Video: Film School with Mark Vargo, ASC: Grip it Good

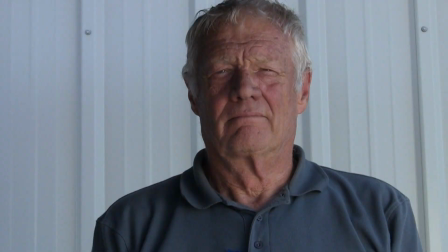This cuts the ambience and darkens one side of the face, giving it shape and character.
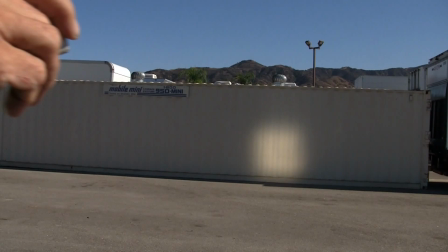Grips can also use highly reflective boards to direct sunlight where it is desired.
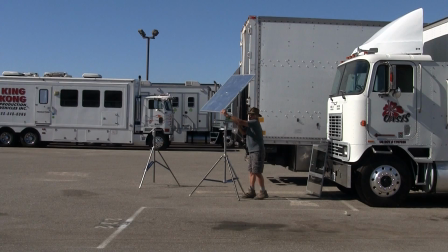Not surprisingly, these boards are called reflectors, or shiny boards. This is probably the most primitive basic lighting instrument we have. Been around since the teens.
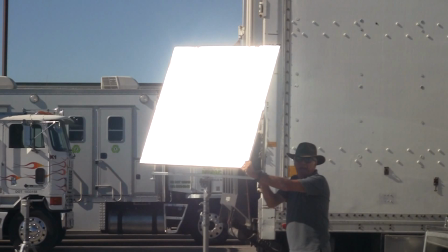This is what the soft sign looks like to an actor. There's the soft side.
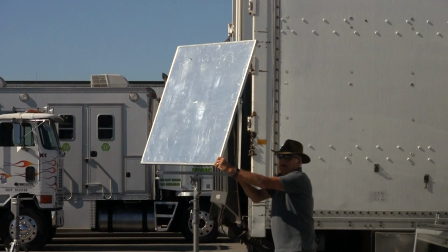Panning it off. And here's the hard side. Panning on.
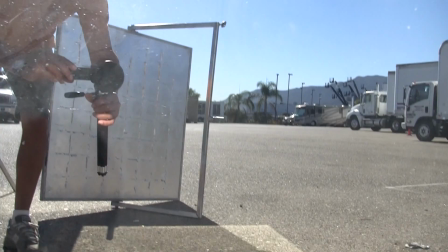For a straight dose of sunlight, they carry large mirrors.
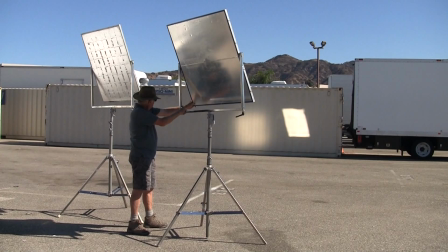Obviously, you need the sun for these to work, and a steady hand on them to prevent the beam from jittering in the wind.
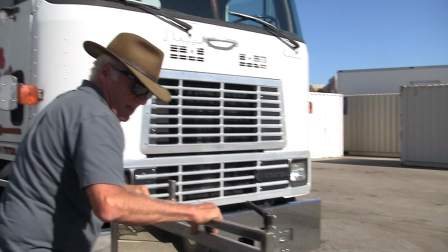So it's a primitive unit, and they're a bit passe now,
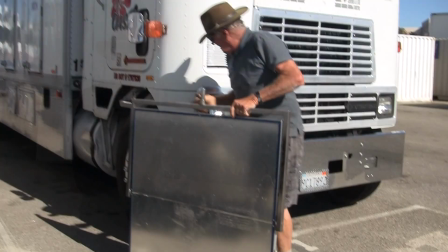but we drag one out every week on every shoot for something, either a splash of light on the back wall, a little soft fill coming in a window,
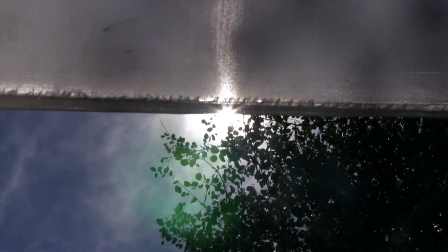you name it. Occasionally, we have to shoot when the sun is directly overhead.
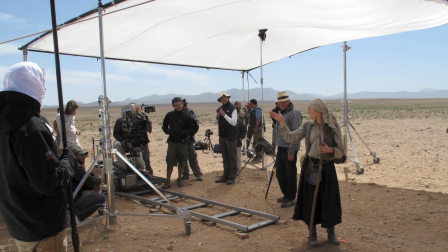To help reduce unflattering top light, the grips will build a frame and tie a silk or some other diffused fabric to it.
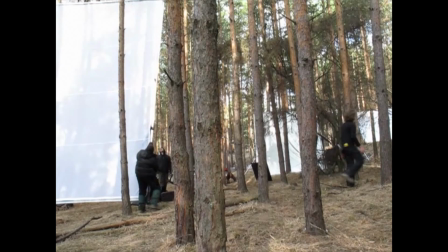If your scene starts out under cloudy conditions and then clears off,
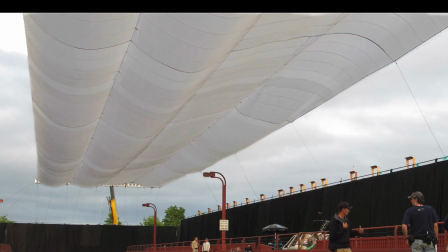the grips will build a large frame and skin it with a heavy diffusion material to create a cloudy feel.
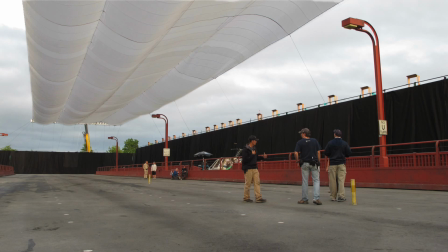And that maintains the lighting continuity throughout the scene.
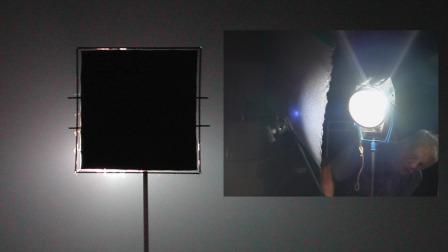Flags and nets are called GOBOs because they go between the light and the subject to make shadows or create texture.
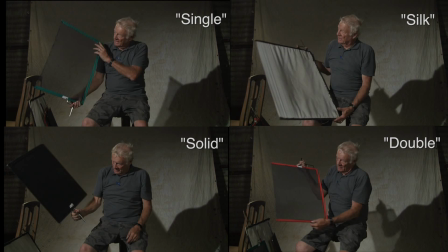Here are the four basic gobos grips use to sculpt, diffuse, or cut light.
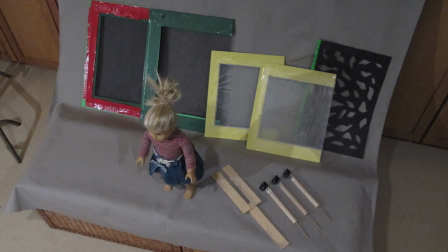With just one light bulb and gobos made of materials from the office supply and fabric store,
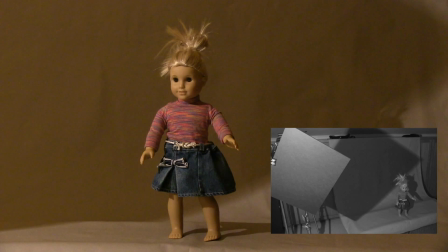you can test a variety of looks at very little expense.
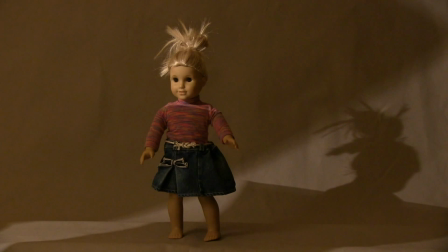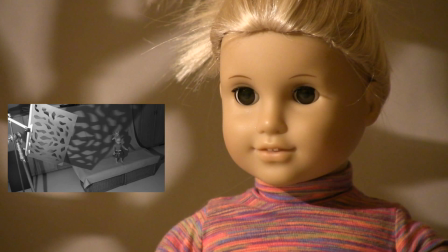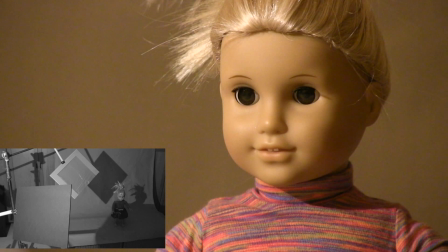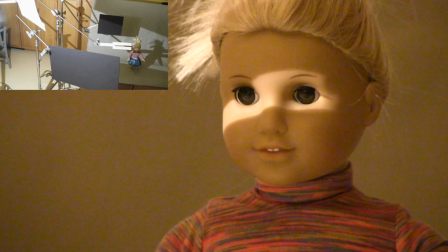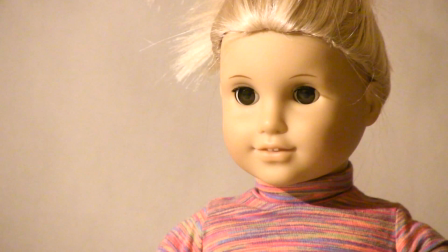Take your photography to the next level by adding contrast with flags and nets.
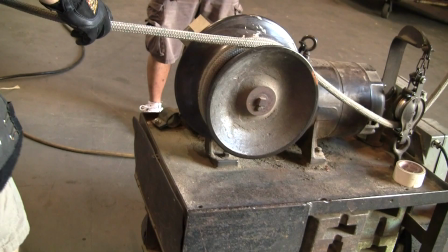Big setups require rigging grips to get the set ready in advance of the shooting crew.
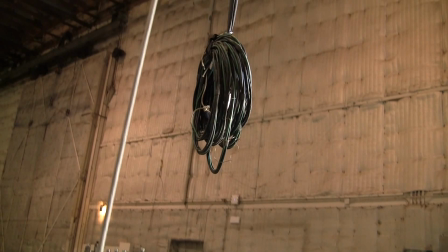Pre-rigging starts the implementation of the plan created during prep.
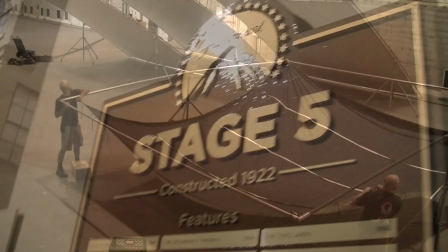Today's work is taking place at Paramount on a soundstage built in 1922.
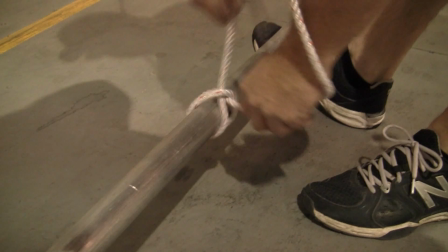These rigging grips are preparing for a visual effects shoot. They'll get most of the big pieces roughed in by the end of the day.
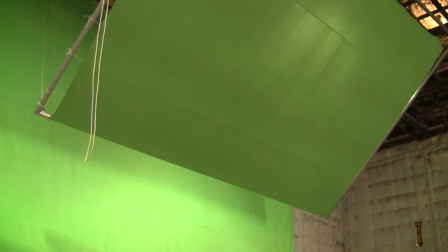On a large project rigging grips will be working only a day or two in advance of the main unit.
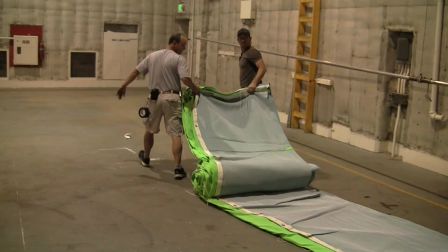There are additional manpower costs in carrying a rigging crew but these teams are far cheaper than a full shooting crew doing the same work.
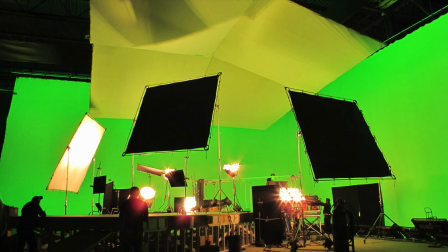Final lighting will occur on the first day of photography.